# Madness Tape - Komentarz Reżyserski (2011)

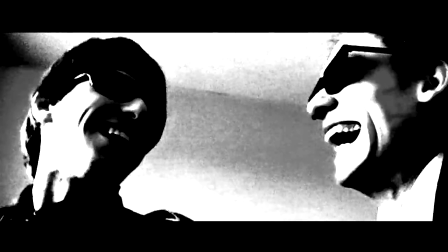Jesteś wredny. Ale to prawda, wiele osób się nie obczaiło, chociaż...
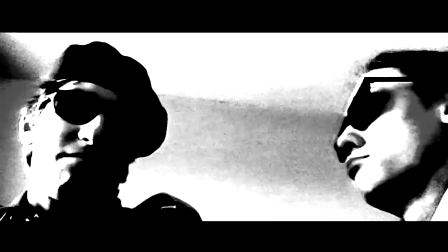Większość osób się nie obczaiło, że Childrens jest specjalnie. I że Norbert mówi specjalnie, z takim badziewnym akcentem.
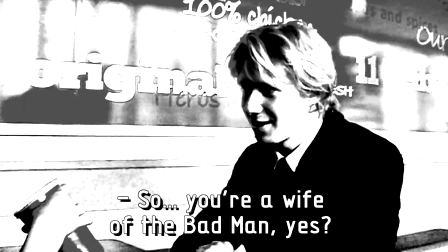Tak, on cały czas mówi w sumie i popełnia błędy. A jeśli się ogląda z napisami i widzi się, że błędy są popełnione w obydwu wersjach, to w sumie człowiek się w pewnym momencie orientuje.
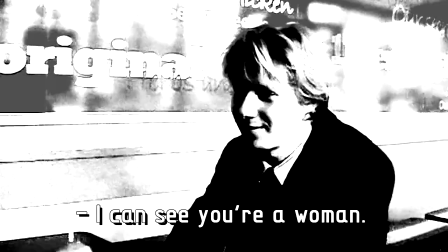A tutaj nie ma dźwięku, ponieważ... No jak można się przyjrzeć, to było KFC i było strasznie głośno i ścieżka dźwiękowa była badziewna, było dużo szumów.
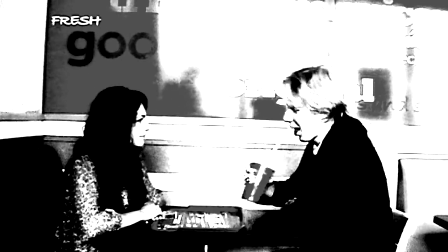A kierownik tego lubelskiego KFC pozwolił nam kręcić, za co jesteśmy mu bardzo wdzięczni, naprawdę.
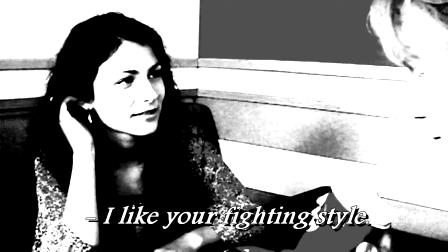I go pozdrawiamy.
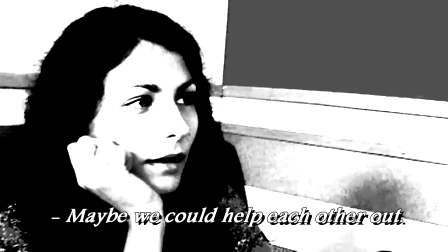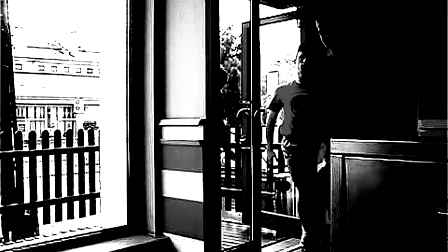No, 4 moich ulubionych aktorów w tym filmie.
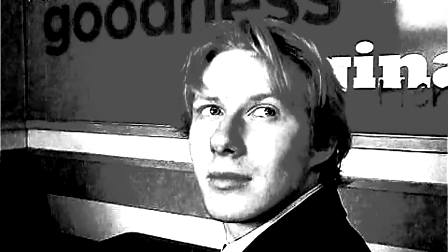To mi się zawsze kojarzyło z tym momentem ze Shreka 2, kiedy jest ten książę.
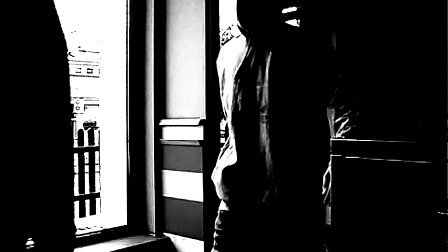Tak, i zdejmuje hełm, tak macha włosami. W ogóle, ja myślę, że to on był wzorowany na Pawle.
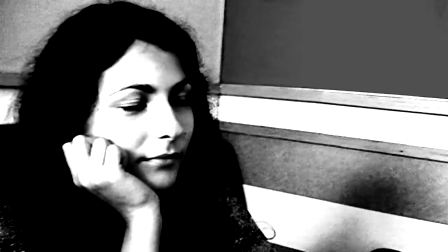Tak, też tak myślę.
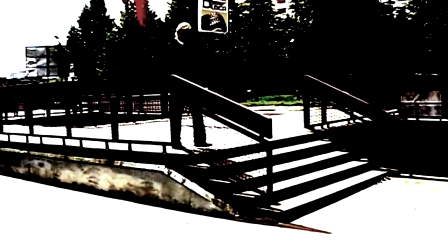Najczęściej powtarzam słowo w filmie, okej.
Okay.
Drugie to są.
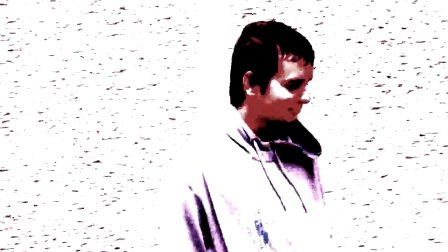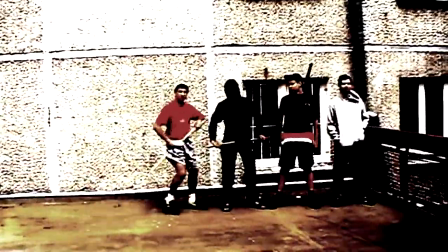Zaczynamy jedną ze scen, która chyba w sumie najbardziej się podoba ludziom.
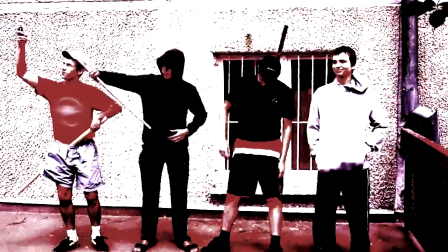Którą także Mietek musiał składać 2 razy, bo się usunęło. Tak.
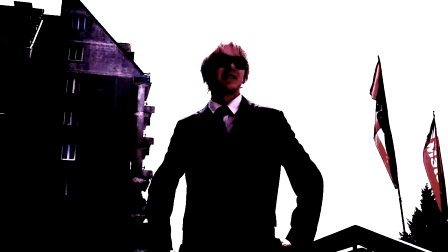O Jezu, jak mi się nie chciało. Jak mi się nie chciało. Tak, to była jedna z ostatnich scen tak naprawdę, jakoś tam złożony.
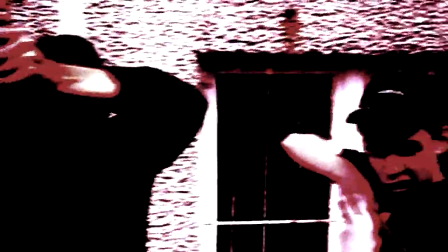Blackface.
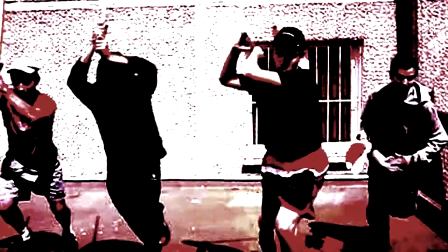Oni krzyczą Leroy Jenkins, a to jest bohater jednego z filmików na YouTubie, gracz World of Warcraft.
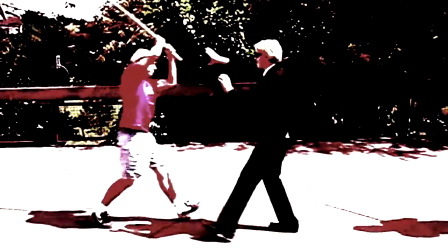To są żarty z nim związane, są bardzo ciężkie do zrozumienia dla kogoś, kto nie siedzi 12 godzin przed komputerem.
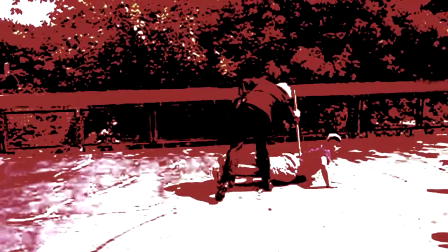Bardzo przepraszamy, ale tłumaczenie tego za dużo by nam daje. Jednak. Oszczędzaliśmy także na sztucznej krwi, wystarczyło dać czerwone ekran.
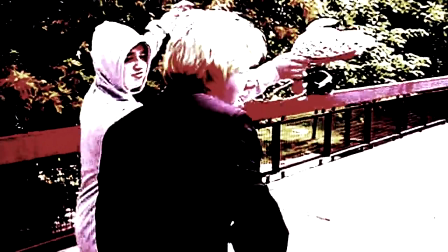Takie to artystyczne. Chciałem zrobić sztuczną krew. Właśnie, pytanie do widzów.
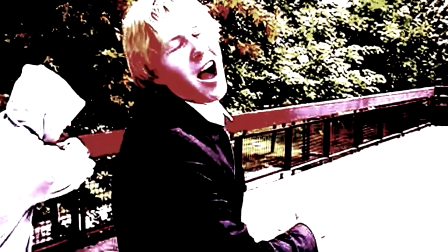Nie wiecie w ogóle, gdzie ja mogę dostać
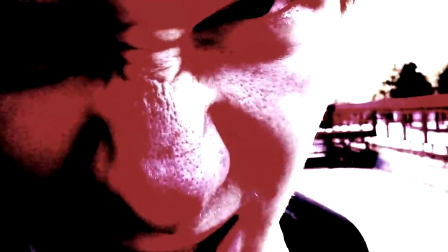glukozę? Gdzieś poszukam w Tesco i... syrop glukozowy.
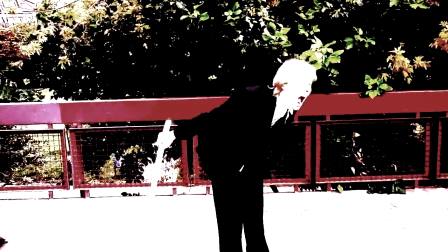Chcieliśmy zrobić krew. No ale dzięki temu, że nie mamy krwi... Niby specjalny zabieg artystyczny.
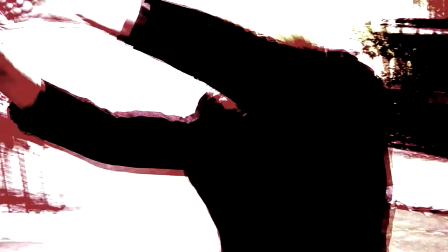Tak, dzięki temu właśnie film jest do oglądania dla ludzi od lat 7 zwyż.
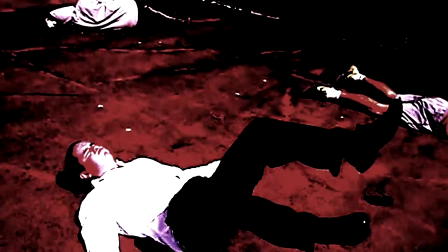I przepraszam bardzo, tutaj... Kolejny raz pozdrawiamy uczniów Unii. Tak, to jestem ja.
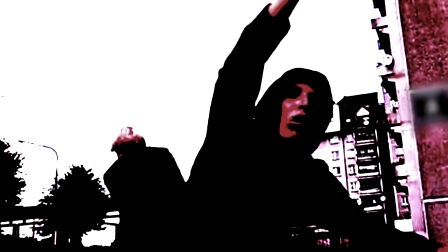Ten, co upadł, to jestem ja. Ale to nie jest gość, który rzuca dynamitem. To jest dostawca pizzy. Po prostu gram 2 role.
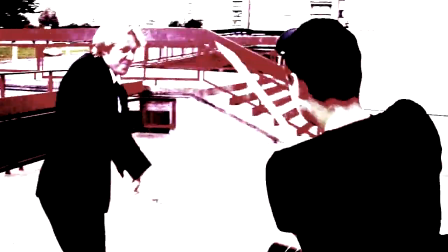Jak większość osób w tym filmie. Dobra, nie generalizuj, bo na pewno są dobrzy ludzie w Unii, a...
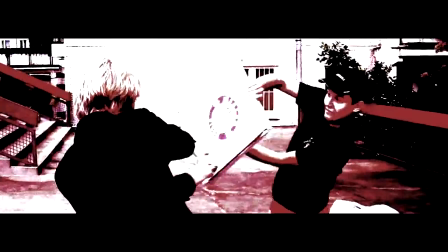No dobra, bo przepraszam bardzo. Mikołaj ma rację. Pozdrawiamy uczniów Unii, którzy siedzieli jeden rząd za nami w filmie.
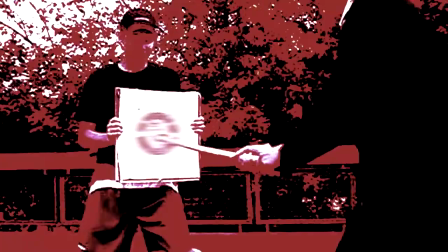Może inaczej, to jest
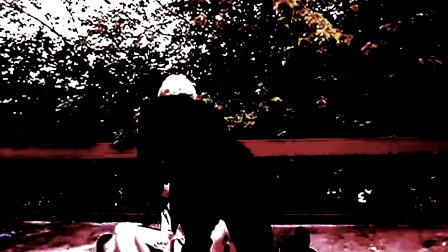film, który docenią nieliczni. Tak naprawdę to jest film dla niszy, no bo nie okłamujmy się, trzeba pewne podejście do tego mieć.
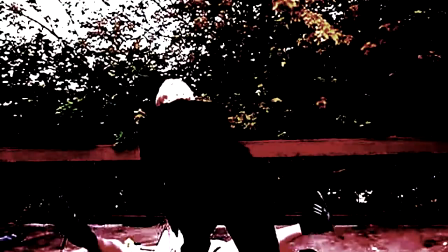Tak więc jeśli oglądacie ten film i się z niego śmiejecie, jesteście wybrańcami.
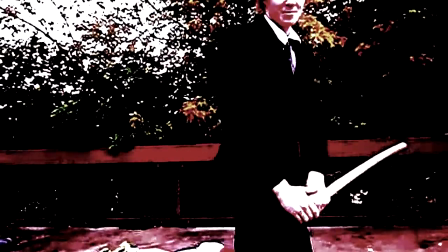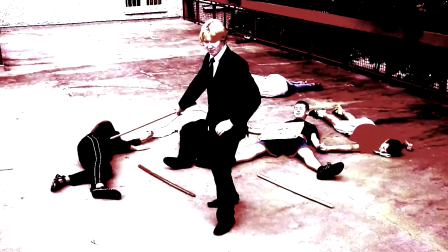Głowa Toma.
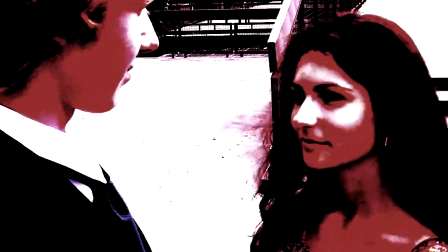Ha, początek wątku miłosnego. W sumie już nie początek.
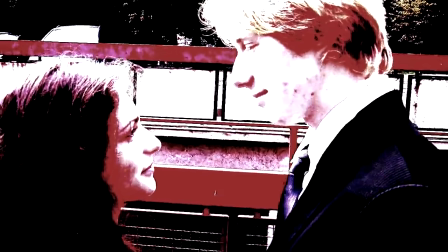Bardziej wybuch kulminacyjny. Tak, bo jedna z kilku scen z Sylwią,
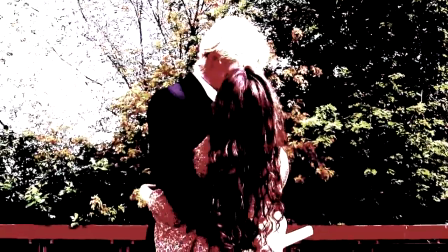z kilku niewielu, ale ta, o którą nam od samego początku chodziło, czyli całowanie.
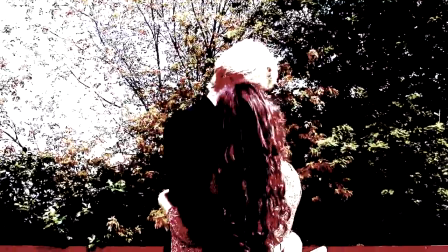No musieliśmy mieć kobietę w filmie, no.
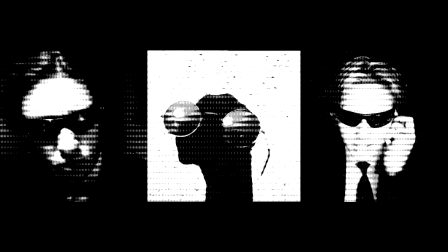Nie z żadnych, naprawdę, nie z żadnych pobudek feministycznych, ani to, że ten, tylko...
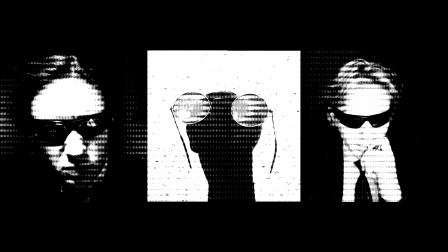Musi być w filmie akcji, musi być całowanie.